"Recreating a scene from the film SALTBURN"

Today, we are going to recreate a scene from the notorious SALTBURN. Yeah, not that scene.
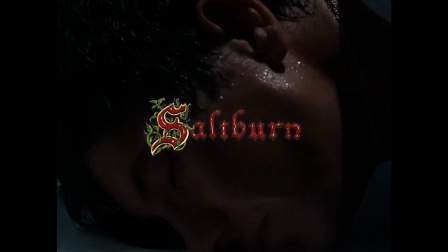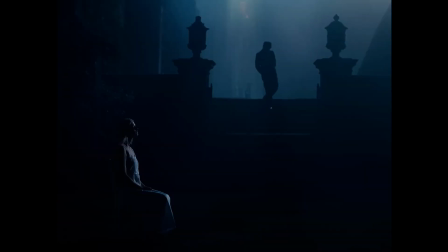Let's talk about SALTBURN.
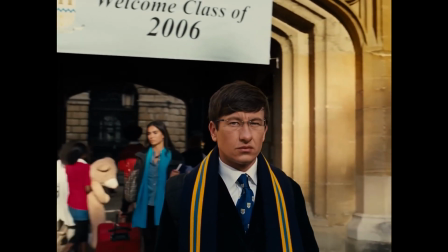The film that, isn't everybody's cup of tea, thanks to some, let's just say, very fluid-based scenes.
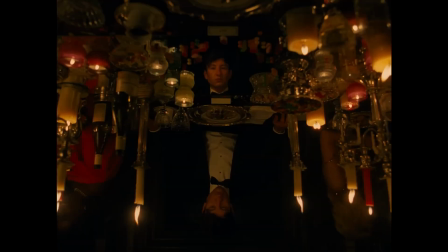But despite all this, it's a visually stunning film, no doubt about it, thanks to some beautiful lighting and cinematography,
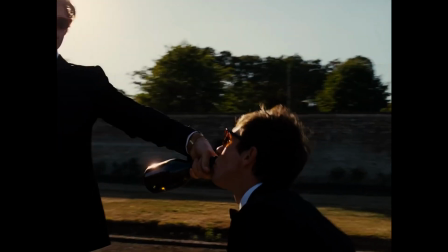which is what we're going to be focusing on today as we try to recreate a scene from the film. So with that said, we just need to pick a scene, something, we can achieve in one day.
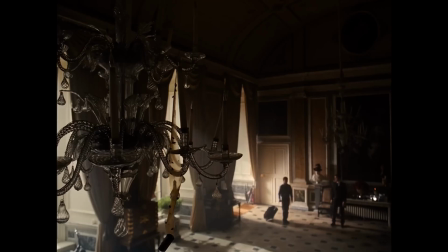So, not this, because unsurprisingly, we don't have access to a fucking mansion.
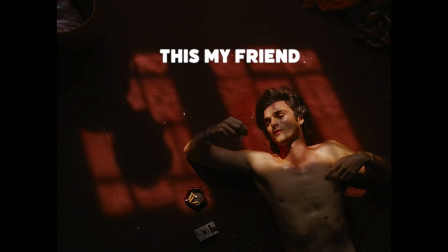But this, my friend, is doable.
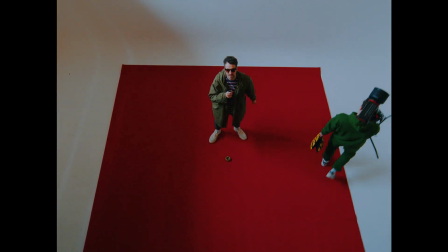Plus, we already bought this massive red rug off Facebook Marketplace for 20 quid for a shoot that got cancelled. And I hate wasting money. Right, so the first thing we need to do is try to recreate this window frame, as it's a pretty essential part to this scene. We're going to achieve this by using a spotlight with a gobo.
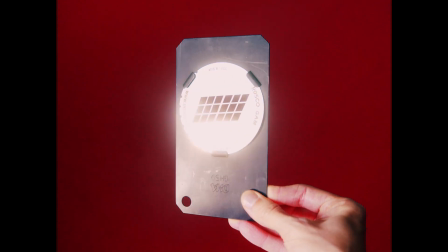Now, a gobo is something that you place inside the light to create shape, and they come in various forms, like a window frame,
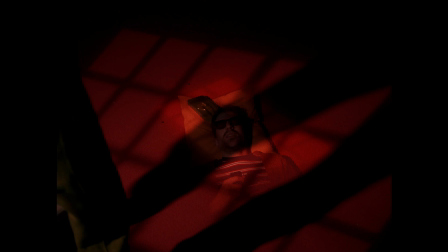stars, foliage, a cat, if you want a cat. Yeah, what else? Your nan.
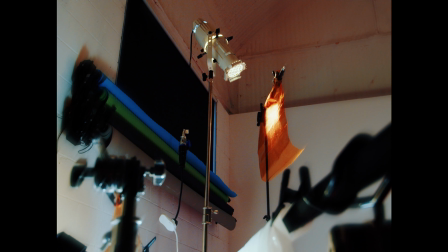With the spotlight and window frame in place and positioned at the right angle and shooting through some CTS, which is basically this orange gel here, which helps replicate morning sun.
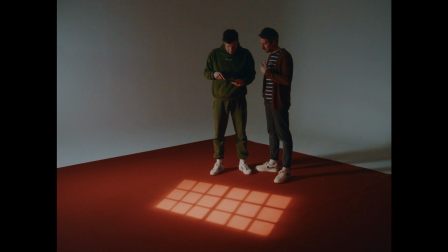We could then move on to the rest of the lighting.
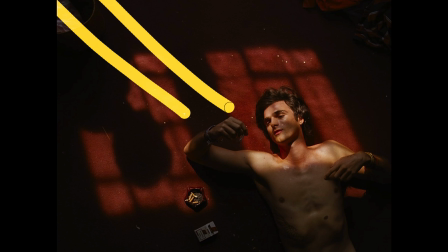Now the spotlight was obviously going to be our key light, but we also needed some ambient light to fill in the rest of the frame and lift some of those shadows.
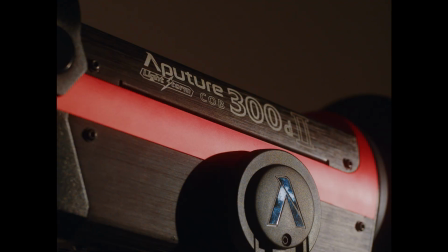Say hello to the Aperture 300D, which is our light of choice for recreating the ambient light in the room,
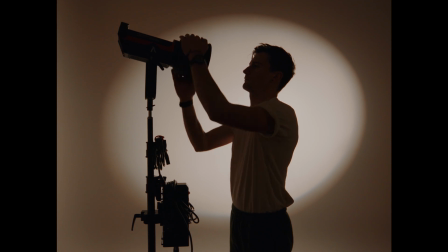which Thomas is kindly setting up as we plan to shoot through some diffusion to create some nice soft light.
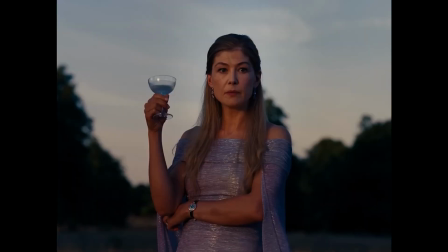But why? Why do this? Why? Hello Thomas, talk to me, what's going on here?
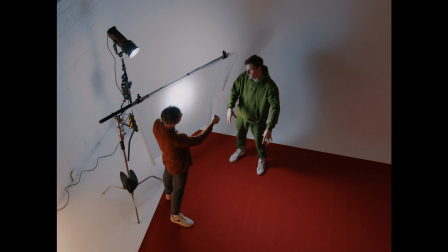So, spotlight, it's very intense light. So to bring up the exposure of the shadows, got a lovely little ambient number going on.
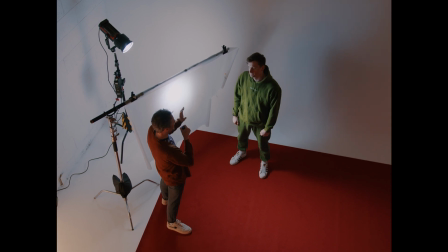Do you know what, mate? That sounds absolutely delicious.
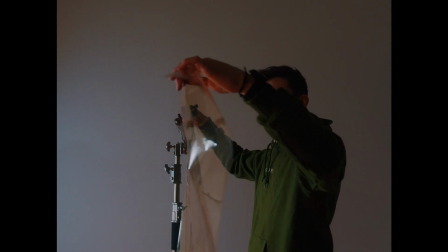As with the spotlight, we are also adding some CTS to make sure the shadows are a little bit on the warm side to match our sunlight coming through the window.
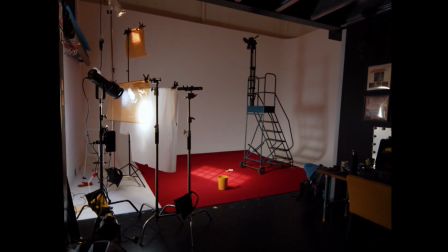So after flipping our ambient light to the other side and getting our camera into its top-down position, we noticed we had a problem with our bin shadow.
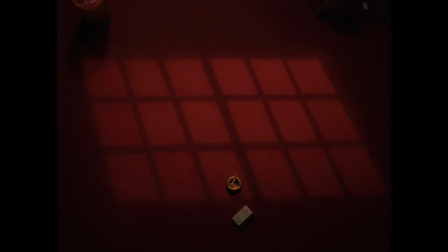What's the problem, I hear you ask? Well, the shadow was going in the wrong direction, so unless we're pretending this is set on some sort of planet that happens to have two suns, this would need sorting out.
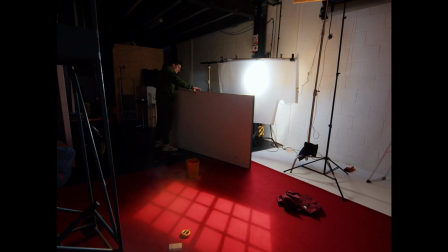Which, we did, by flagging off, i.e. blocking out,
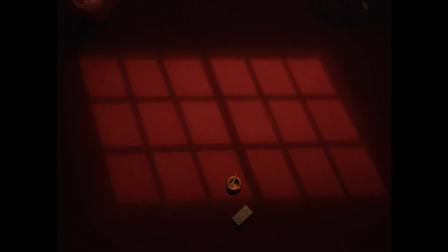some of the ambient fill light to cover the bin in darkness and thus hide the shadowy mistake.
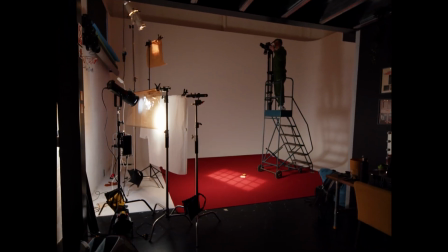Now that everything was in place, it was time to fill the room with some haze.
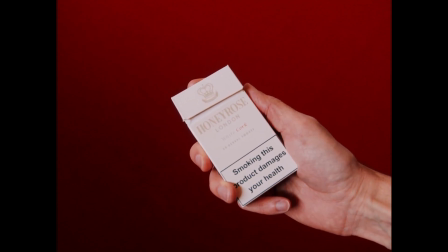So obviously I pulled out a pack of cigarillos and smoked about 20 in the space of 7 minutes, creating a beautiful toxic mist that you would actually think would be unbearable.
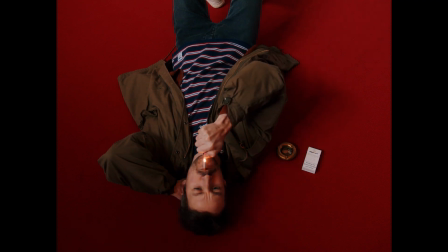And you'd be completely right, because it was unbearable, and our eyeballs started to bleed and I was almost rendered unconscious and Thomas started to scream.
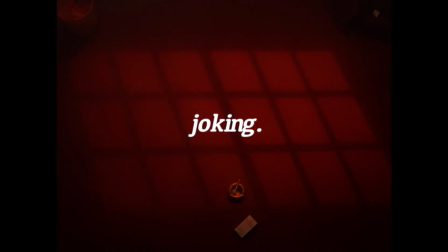And yeah, obviously I'm just taking the piss. We just used a hazer like normal people would.
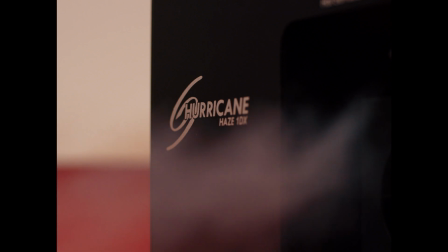And which hazer was that? For anyone that's interested, it was the Hurricane Haze 1DX.
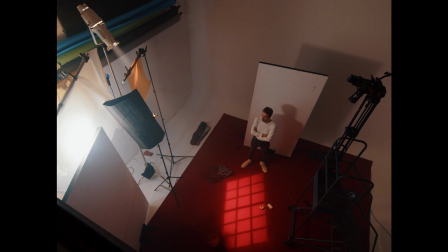So I appreciate that it's quite hard to sometimes visualize what each light is doing. So we're going to go through and turn each light off to show you what effect it's having.
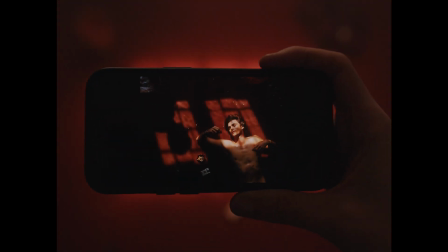But before I do this, there's one last piece that's missing to make our scene complete.
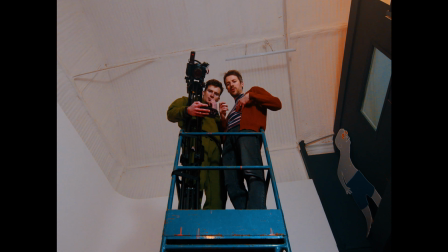So he's there. Yeah. So that's where I need to be, obviously with my top off. Yeah, so obviously he's in pretty good shape, mate.
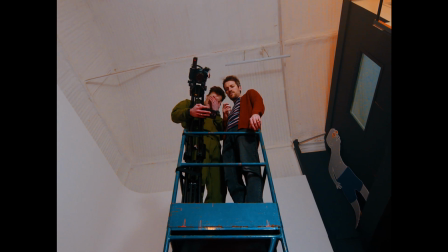Yeah, you reckon you can achieve that? Yeah, I reckon about 5 push-ups should do it. Yeah, you got that in you, mate.
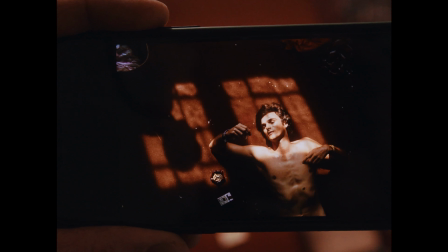Alright, so let's get back to why we're all here. Unless you were here for the bath scene, then I don't know what to tell you. I'm sorry.
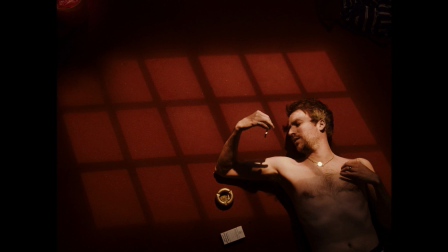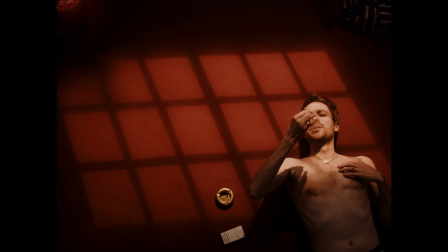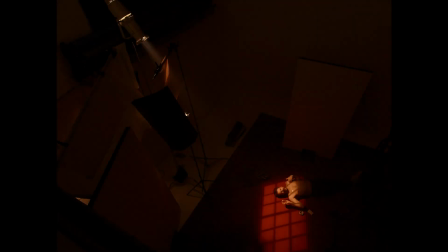So let's break this shot down.
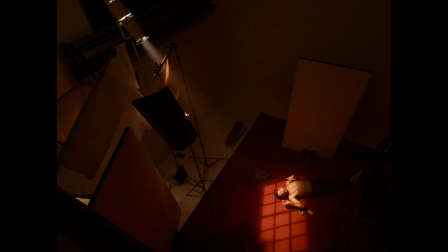First of all, we have the spotlight with our window frame shape, i.e. gobo, acting as our key light, which is shooting through some CTS to replicate morning sun.
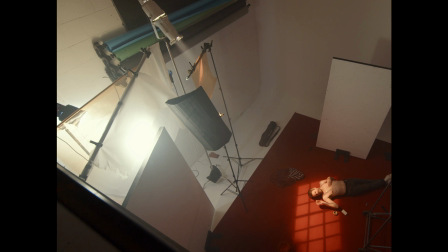Next, we have our 300D acting as our fill light to lift up the shadows, which is firing through some diffusion to keep it nice and soft.
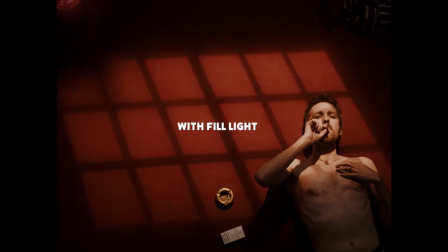We
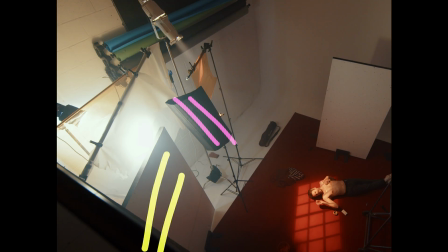We also have a couple of flags to cut out any unwanted light. The sort of unwanted light that was causing the shadow on the bin.
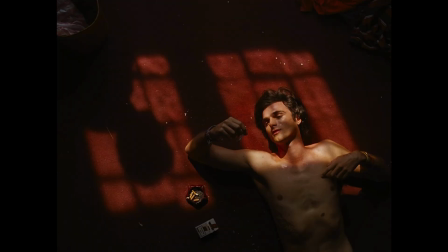And there we have it. We've recreated a scene from Saltburn without any liquidy bath action.